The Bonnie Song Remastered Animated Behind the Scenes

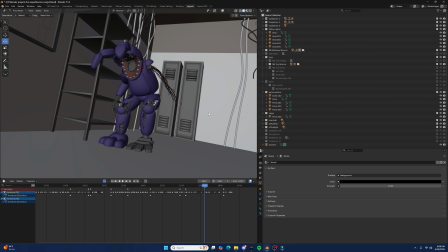1489s
I'll show in a second. But then, while animating, I remember Nixon, the creator Joy Creation, posted a sneak peek of like a part with the ignited body, and his jump scare would be like he would run up to you, slam you onto the floor, quickly walk up. I didn't really do the walk up that well.
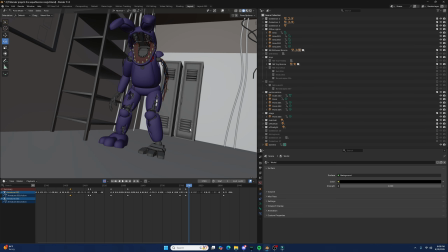1506s
You can barely see it, but he would then crush your. He would like put his slam his foot against your stomach, and then punch you like that.
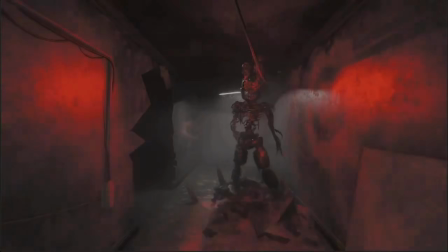1517s
Let's see if I can find. He punches you.
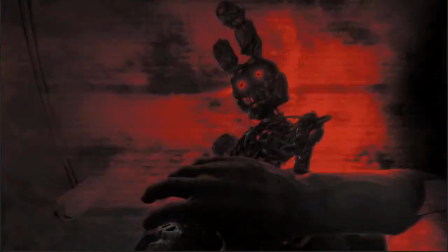1523s
Yeah. Oh yeah, you can see the obvious inspiration there.
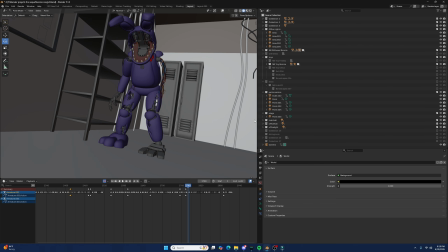1528s
It's not as cool looking, but whatever. You know, I could have recreated one by one, but I did it from memory. Because I didn't reference off of it. I just remember, oh, he slammed his foot against the stomach, then he punched you, and I kind of just did that.
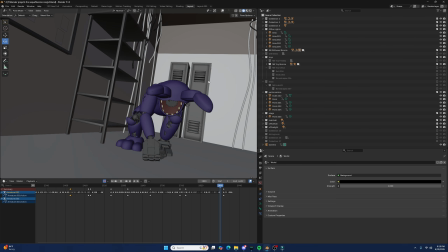1544s
So I don't think it's a big problem, right?
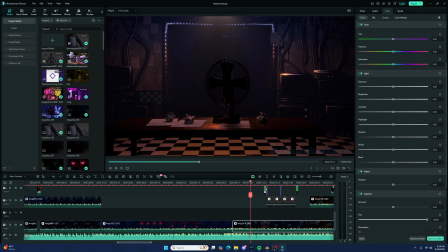1549s
Yeah, and I'll quickly show off how it looks like originally here, and also get rid of the effects.
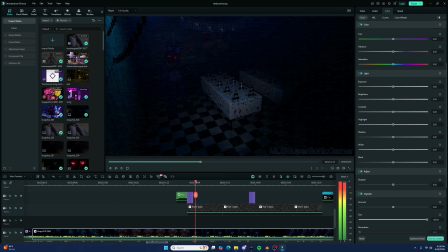1555s
Because actually, the pose here in the beginning, you can't see it for long,
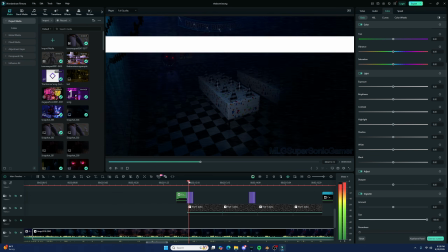1560s
pretty much because the static appears, and when the static is off, he already moves off the way.
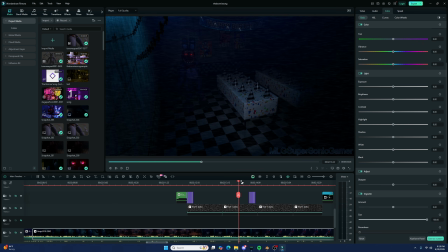1565s
He slightly goes into a slightly similar one here, but whatever. Here I did a cool effect where the lights were no lights, and his eyes light up, but barely visible.
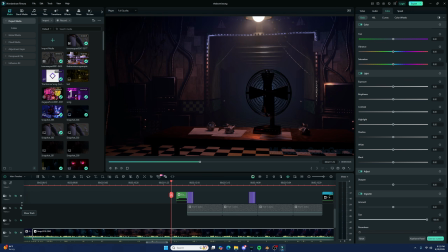1578s
Let me just hide it, show how it looks without it.
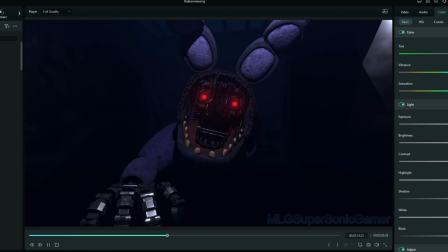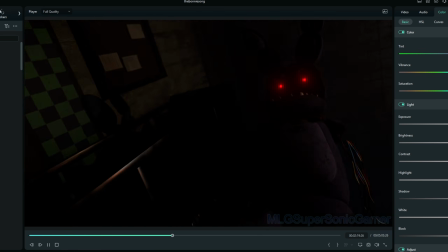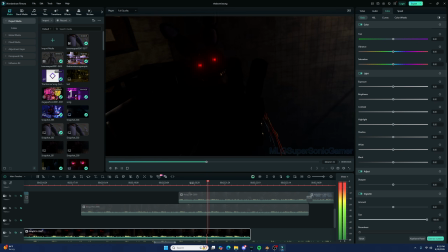1592s
Yeah, that's how it looked originally.
It's like, no, please don't do this, and then boom.
There. Yeah, but you know, it was a little short, something I noticed, so that's kind of the main reason why I originally made it,
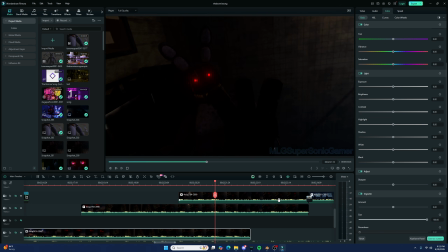1607s
did this joy creation thing, because it's a bit longer and it looks cooler.
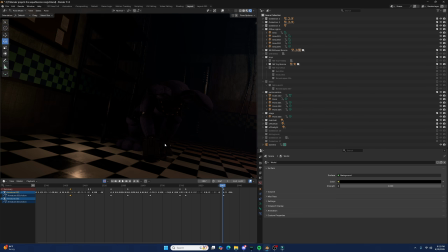1616s
And something about the lighting here, I noticed in my first take of recording, and never mind, it's here. During my first take of recording, for some reason the lights were gone here, and I have no idea why. It might have been a bug with Blender. But something I did do is that when you fell, okay, well, it would light up here.
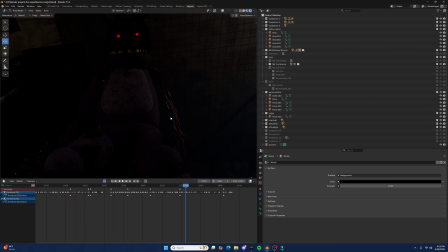1638s
Not just when you looked away. And so more Bonnie was visible, because he was like mostly shrouded in darkness, which part of me thought it looked cool, but I wanted you to see his fist more. So you can definitely see the difference.
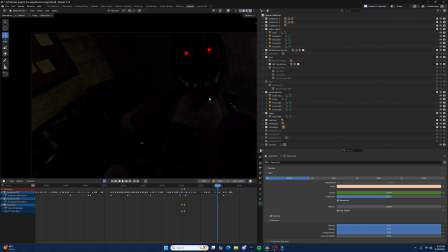1656s
You could already barely see his fist, so I feel like that was a necessary change.
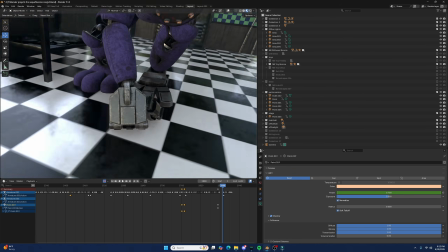1661s
And now onto here. Oh yeah, his fist.
Don't be afraid.
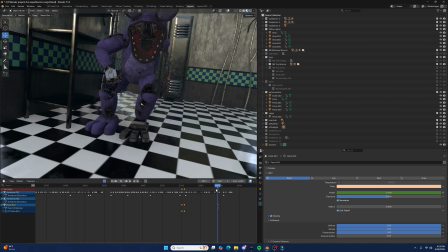1667s
We do this type of thing where his fist would change size. Like I said, the viewer cannot really tell that it's changing size. I can't speak. Prioritize what the viewer can see. Boom.
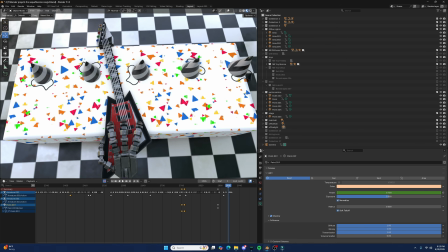1686s
Lovely advice. Anyways, here. On to this part.
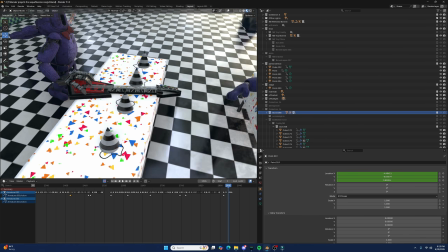1691s
I just gotta find where So I thought this would be a bit cool. I was originally gonna animate more, but I realized I didn't have much time.
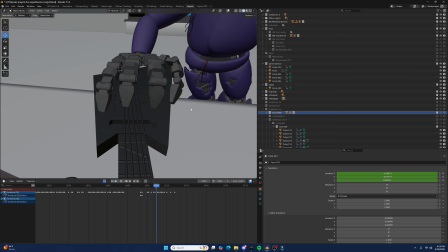1702s
But he scrapes his fingers off. I thought that actually looked good, but you can barely see it.
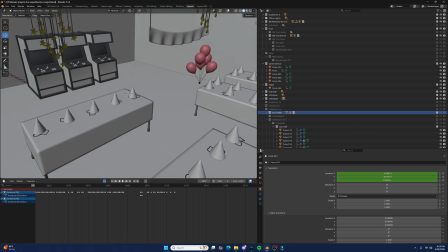1709s
And then he barely grabs it. And then they go outside. Here's what that thing in the beginning was for.
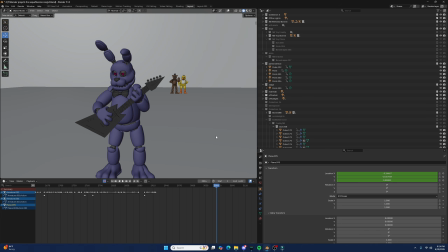1718s
The animation here is I'm a little mixed about it. Yeah, this part I'm mostly mixed about.
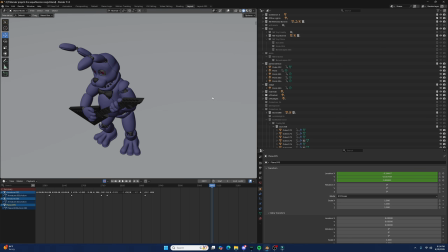1725s
It's like, right in the bullshit go, there's another instance of my brain having a brain fart. I had movements in mind and I just kind of fucked it up, but whatever.